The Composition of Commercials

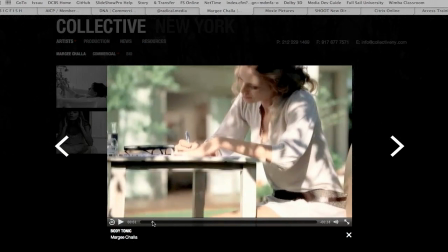5168s
What have they done to prop this scene? What about the selection of the pen, even that she's using?
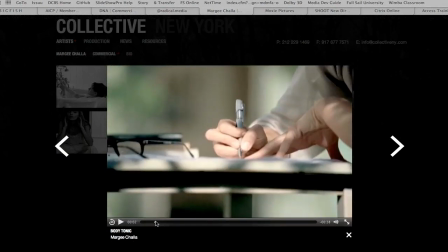5174s
Where they place the glasses. The glasses, were they exactly in that place during the previous shot? Yeah, similar, Yeah. but different, Mhm. upside down.
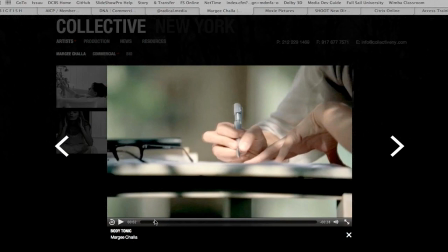5187s
Nice. Okay. Okay. And here we don't even see the glasses.
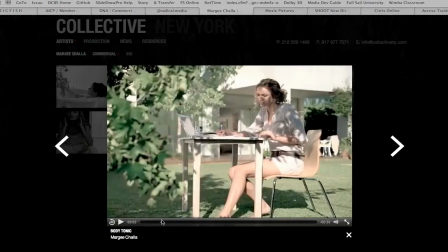5193s
But look at the dapples of light on her face. Okay. And it's a little different, because the light's changing.
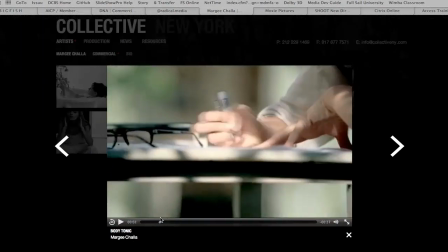5202s
I I think they probably created some foliage there to make that work for them,
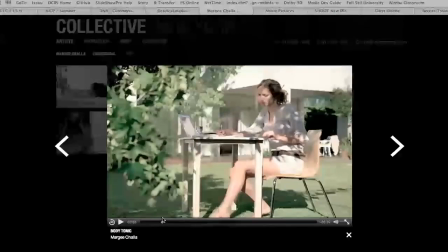5209s
because look at where the sun is overall. Yeah. Yeah. Um, okay. So they were running out of early light by the time they got to those shots.
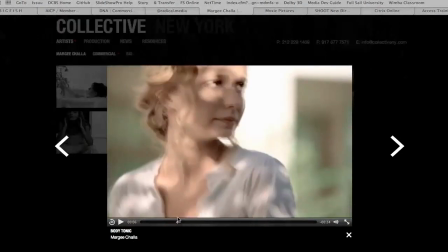5221s
Okay. Every shot, there's a little movement in it too. And look at the framing.
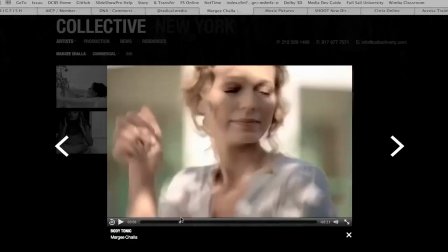5229s
So she's taken some.
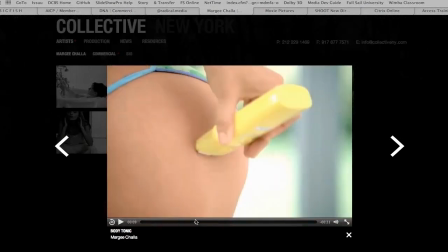5233s
Now once they get into the product shots, note how the whole scene changed.
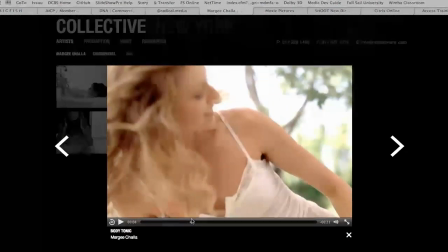5240s
It's brighter, lighter colors. It's the exposure is up. Um, there's more of a sharp focus on things.
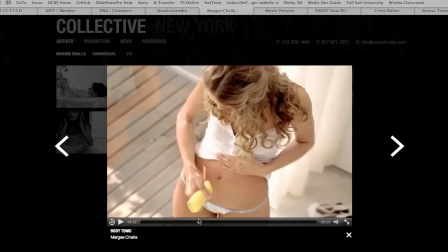5254s
The colors are more subtle. Look at the affinity of color and tone in these product shots, and see how that's
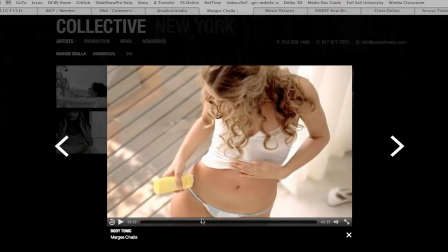5266s
and did that shot there connect with that shot? No, but the movement made it flow from that shot to that shot, and the same here, right?
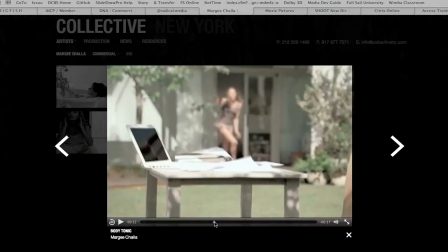5281s
So close-ups on the product, and now she comes running out because her papers are running, blowing.
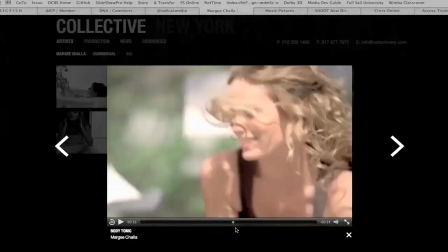5286s
Very simple story. Um, it shows that it's her lifestyle.
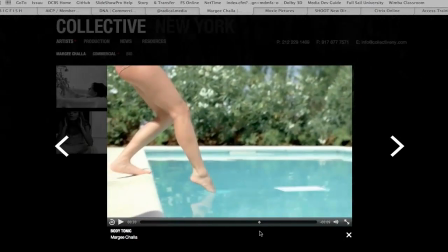5293s
So this is kind of a slice of life lifestyle commercial.
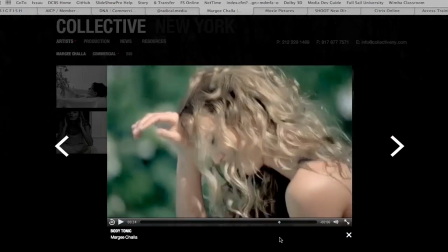5299s
You're supposed to identify with the character, have fun the way she's having fun, and look at the product shot.
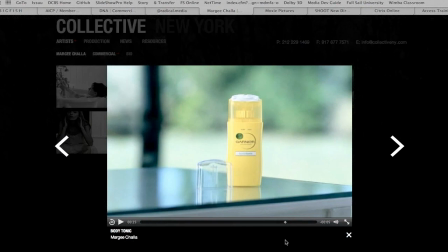5307s
Look how they did a very simple background.
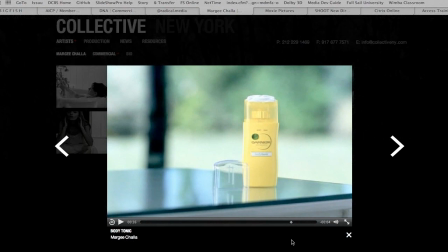5312s
They threw it well out of focus, but notice that it's not the same contrast as before. So they've controlled the brightness of the background. Maybe they moved this over somewhere so that it's not quite as hot a background.
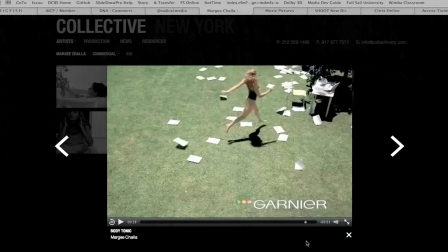5332s
But see that? So anyway, um, let's.
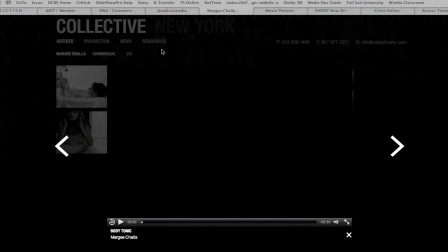5340s
So we're going to move on to.
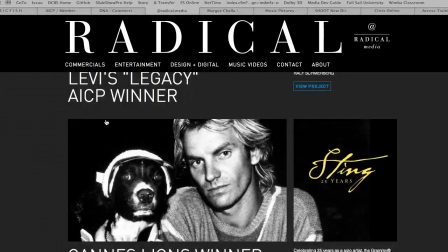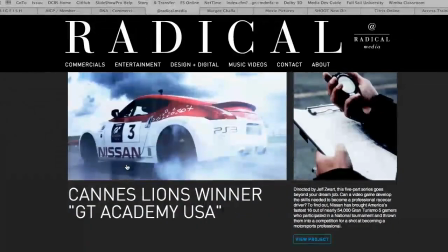5348s
Let's see. Okay. Sony.
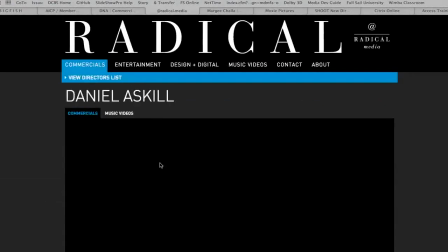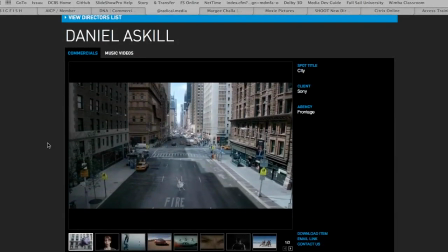5359s
So the client is Sony. The agency is Frontage. And this is Radical Media.
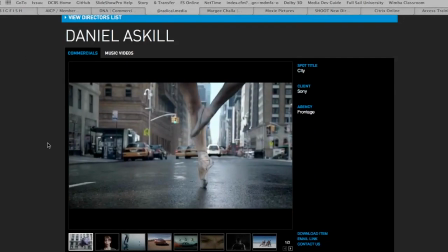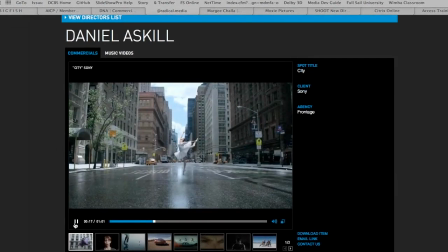5371s
So do you think they wet down the background? I mean, the streets? Oh yeah. You bet. That's high end production, man.
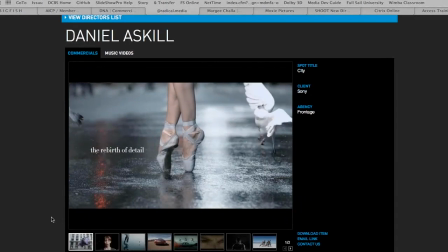5381s
Yeah, they paid for that. Had to shoot it on Sunday.
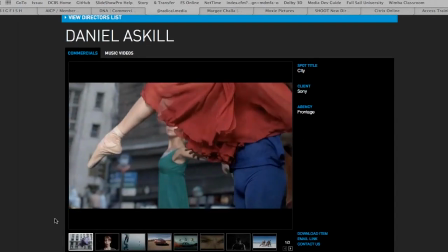5387s
Look at the selection of colors, choreography.
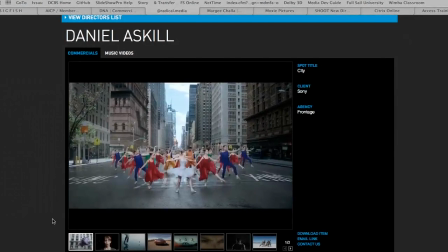5392s
Holy cow! Oh, that's right. I saw.